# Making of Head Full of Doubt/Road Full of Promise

I think making videos for our songs is a great opportunity to
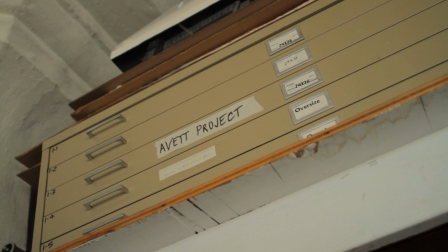0:09 take the meanings and the concepts of songs to the next level. I've known Scott for about ten years now. We actually went to school for painting together at East Carolina University in North Carolina. I guess this past December, he mentioned that I was working on some animations and he asked if it would be possible to look into maybe doing one for one of their songs.
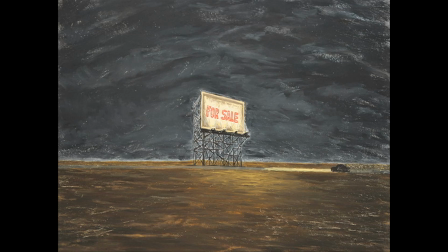0:30 Head Full of Doubt Road Full Promise was written about the temporary nature of our buildings and of our mentality, accepting a temporary state that we may be in. Start with this a little bit slower of suburban development, then it to become this big city that then became functioning, and then for everything to start to collapse.
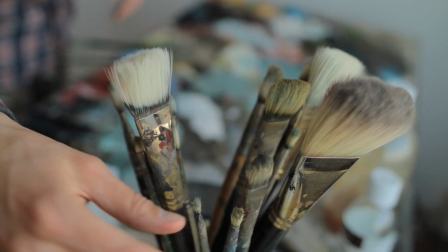0:53 Jason, with his landscape paintings and some that I had seen he had animated, dealt with of the temporary nature of the world around us.
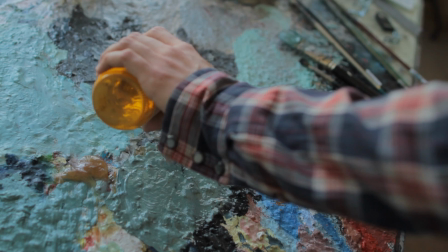1:01 The animation comes from one painting, except instead of having 2,600 separate frames, and then putting that on the film, an alteration is made in the painting 2,600 times. To get one second of film, I would use the equation of 10 still shots, so that was 10 alterations on the painting for one second.
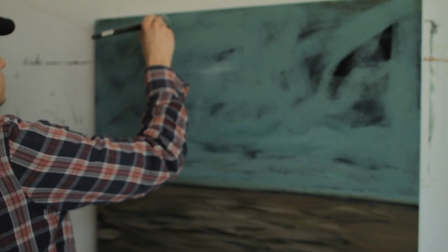1:17 Through the process of over weeks painting, taking a shot, painting, taking a shot, these other things start to come into play. We believe in playing our instruments, and we believe in using our voices, and we believe in capturing that.
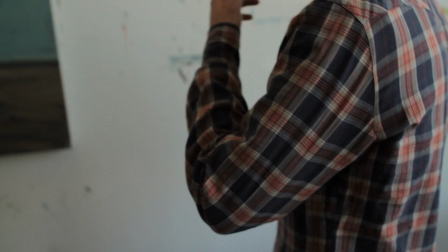1:30 And I think that's what's happening here through animation.
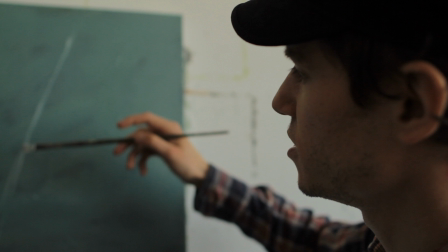1:34 I don't know, like if this was in the thing, I'd have maybe two seconds or something, so I'd have like 20 shots.
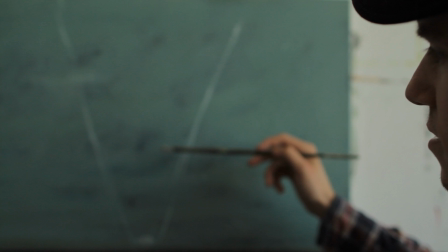1:40 Maybe less than that, so I'd say like with 10 shots, my cloud needs to be somewhere in here or something like that.
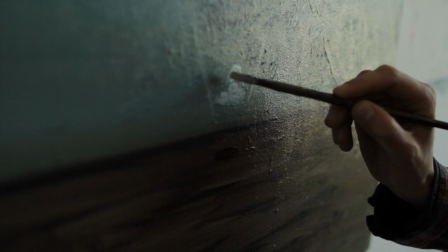1:45 And usually I would have like a bunch of brushes kind of in my hand or wherever, like trying to figure this stuff out.
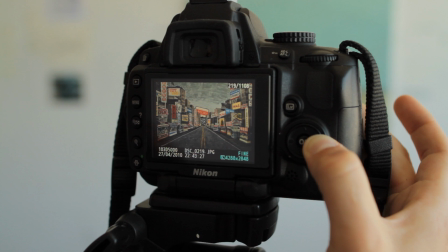1:50 Every now and then a shot would just be way off in color or something. I'm not sure why. So I just have to double-check that that was right or that I wasn't like in the in the frame or something.
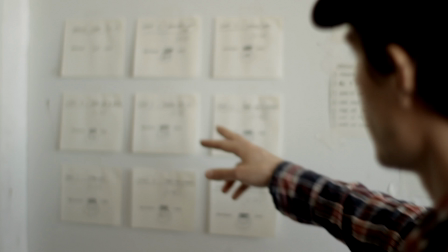1:59 I don't know if you can see this. These were like, I broke the song into like nine segments. So each one was, I kind of figured out exactly how many shots I'd have to get for each one. There was like a symbol that crashed. I think it was there was a darkness. There's a darkness and it right on darkness is when it, the symbol crashed and I wanted, I knew I wanted the billboard to like sprout up right then.
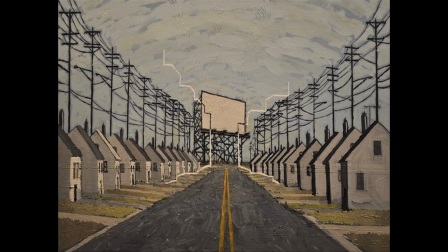2:16 There's a darkness upon me that's flooded in light.
To really work, you kind of have to do, you kind of have to make that happen in the actual painting of the animation. There was like one in the Times Square scene, and I guess I forgot to retake the shot after I got it right,
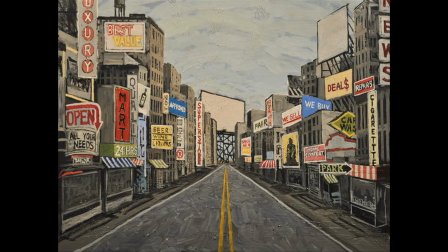2:30 so that took like an hour to go back, because you can't really repaint exactly what you have, especially after you've painted over something.
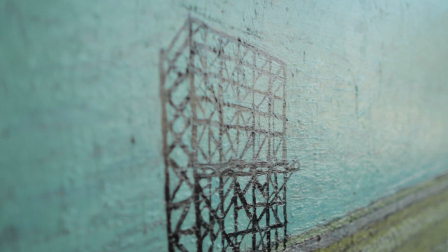2:36 There's just like no going back on these things.
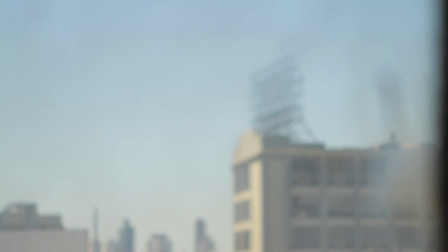2:40 What the billboard sort of was for me was a way of, without using the figure, to have the character that kind of oversaw this landscape.
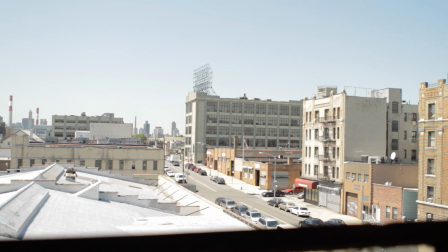2:48 But you see so many of them. I know when I'd get on the train going into the city, you see like, there's a bunch along here. I think the billboard was sort of the character that could see through all of that, or oversee all of this happening.
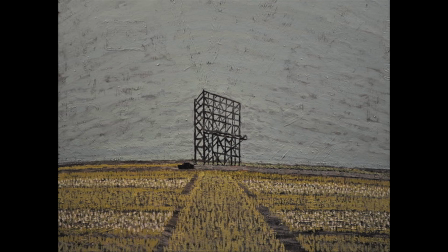2:59 I think the video relates directly to what we had in mind, conceptually, with the song. I actually think at this point the video has helped me visualize the song in a much clearer way.